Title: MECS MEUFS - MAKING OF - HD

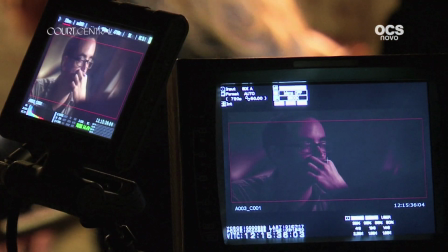7s
Les caméras de la Gazette Ducour se sont mises à table sur le tournage d'une comédie très attendue, Mec, Meuf.
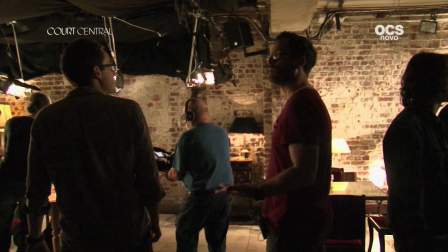12s
Le réalisateur Liam Ungle se lance le défi de réaliser une comédie de dialogue et de potes inspirée par les films de Jude Apatow. C'est une comédie que j'ai écrite, que je suis en train de réaliser, qui est produite par Affreux Salés Méchants et qui raconte l'histoire d'un mec qui s'appelle Bob.
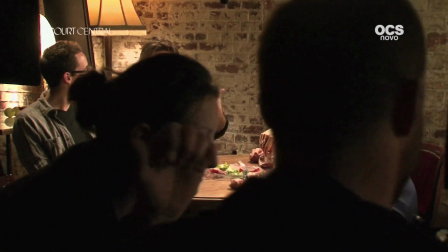26s
On tourne la scène d'ouverture du film, qui est une espèce de longue discussion à table à cinq personnes avec Bob et ses amis, notamment ses amis filles qui sont forcément pas du même avec lui concernant l'état des lieux qu'il fait des rapports hommes-femmes en France
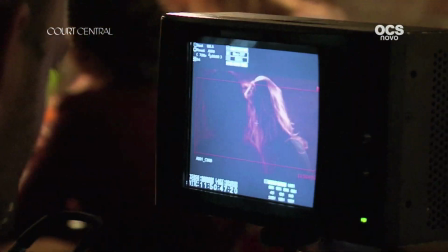40s Non, ça n'a rien à voir avec le fait qu'il soit homo c'est juste que eux c'est des mecs et qu'ils draguent des mecs, donc ils draguent des gens qui ont envie Ah parce que nous on n'a pas envie,
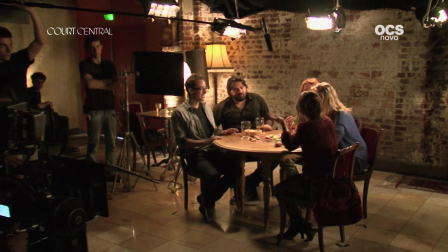47s c'est ça ?
Non, faut nous le prouver Bah attends, n'importe quoi, on drague nous Et du coup c'est un peu une scène d'embrouille verbale, sympathique où Bob qui au début un peu en mode bonne humeur, joueur révèle un peu son amertume mais son... un peu sa frustration, en fait.
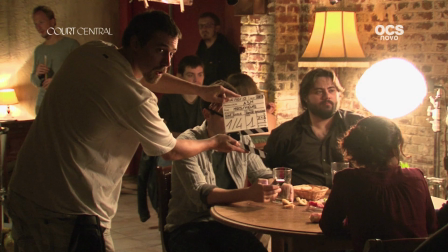64s
1 sur 4, première caméra.
Ça m'en a pensé quoi, en drague, nous ?
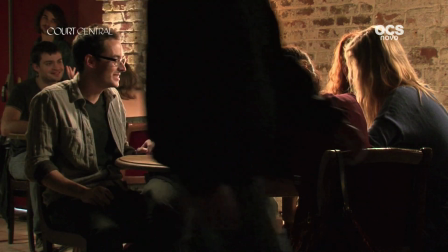70s Qui, quand, où ? C'est quand la dernière fois qu'un mec t'a dragué ? Je sais pas. Réfléchis sur cet appel.
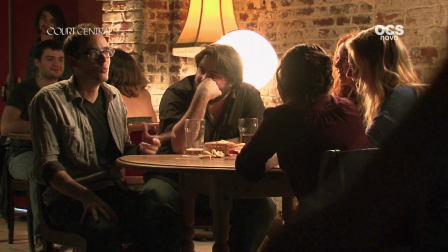76s Non, je sais pas, ça fait hyper longtemps. La dernière fois qu'un mec t'a fait un compliment ou t'as demandé ton numéro ? Ah, ça, bah oui. Mardi, mais franchement, ça compte pas. Pourquoi ça compte pas ?
Je me disais que peut-être si j'étais dedans et que s'il jouait mon propre rôle, ça aiderait Bob, qui est un acteur amateur, en fait, à être encore plus naturel et à rester que je pourrais être un peu genre le garant de sa sincérité,
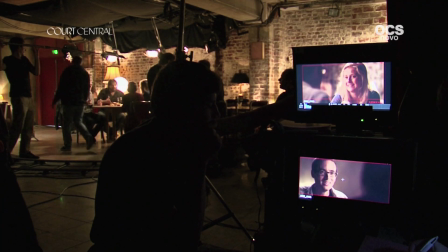96s
de son naturel.
Ça compte à 1000% quoi ! Mais grave ! À ce moment ça m'est jamais arrivé ce truc là !
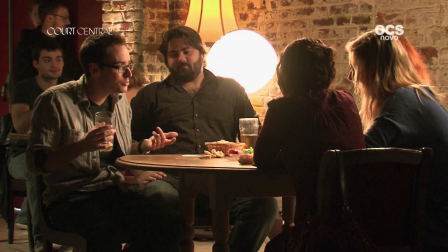101s Mais n'importe quoi ! C'est Calimero ! C'est pas Calimero du tout, c'est franchement, mec normal en France, tu te fais jamais draguer quoi ! Mais c'est juste que t'as pas remarqué !
On tourne ça un peu sous tous les axes, ce qui est cool c'est qu'on a deux caméras et du coup on peut faire un peu des champs contre champs en même temps, utiliser la performance de chaque acteur pour rebondir l'un sur l'autre et garder une espèce de spontanéité sans devoir refaire tout à chaque fois.
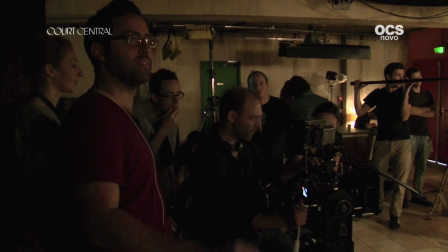118s
Donc voilà, deux caméras, beaucoup d'axes, des travelling, des fixes. Une espèce de grande variété pour vraiment arriver à un montage dynamique où on peut vraiment aller choper le naturel dans chaque prise et faire une espèce de patchwork de tout ça.
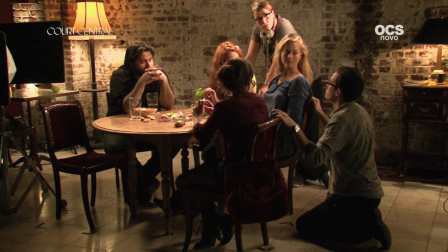128s
Il y a trop de moments où vous le regardez sans rien faire en fait. Je vois que vous faites un effort de faire des trucs, mais faites-en encore plus, tu vois,
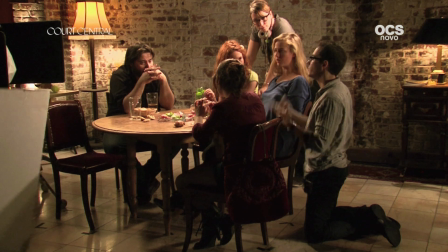135s
et ayez plus envie de répondre et commenter ces trucs, sans en faire trop.
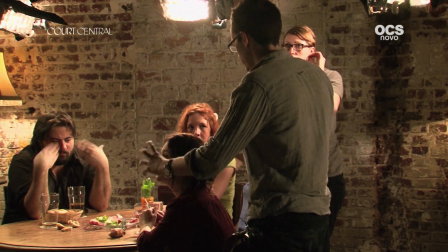141s
Mais ouais, n'hésitez pas, c'est un plan sympa parce qu'on émerge un peu, il y a l'or qui vous cache, vous apparaissez en flou derrière, en net, en machin, en truc.
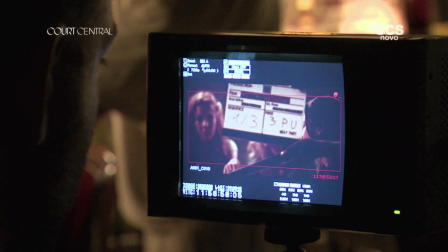148s
Donc n'hésitez pas à vous avancez. Ça tourne au son. On va rester net sur l'or tout le temps.
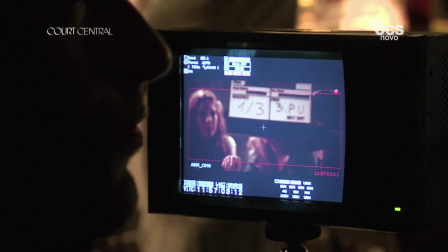153s
Comme ça, ça sera pas mal. On fait que sur l'or ? Que net sur l'or, oui. C'est le premier plan.
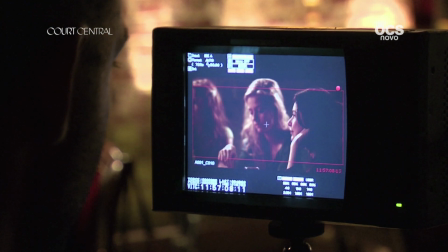158s
Ouais. Comme tu cadres. Cadres. Action.
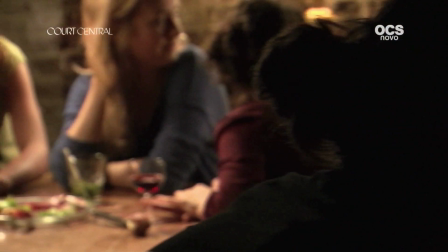163s
On a fait un petit plan serré avec un travelling sur les trois filles parce qu'on voulait un peu des plans sympas où on voit un peu le clan des filles entre elles, avec les visages qui dépassent les uns devant les autres, un peu en flou net, flou net, et pour bien montrer un peu le clan des filles ensemble face à Bob en fait. un peu sa frustration, montrer un peu qu'il n'est pas tout à fait à l'aise avec comment les filles le traitent, ou ne le traitent pas justement, et du coup il va aller après dans un monde alternatif,
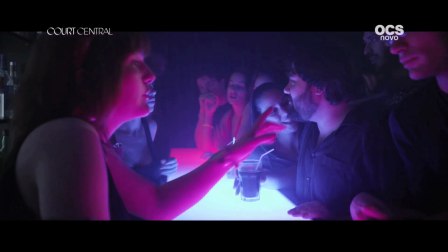186s
où c'est par contre les filles qui draguent les mecs, donc le fantasme de tout homme, du coup on va suivre un peu ses aventures, puis peut-être ses mésaventures dans ce monde qui semble si attirant en premier abord, mais qui est peut-être un peu foireux en fait.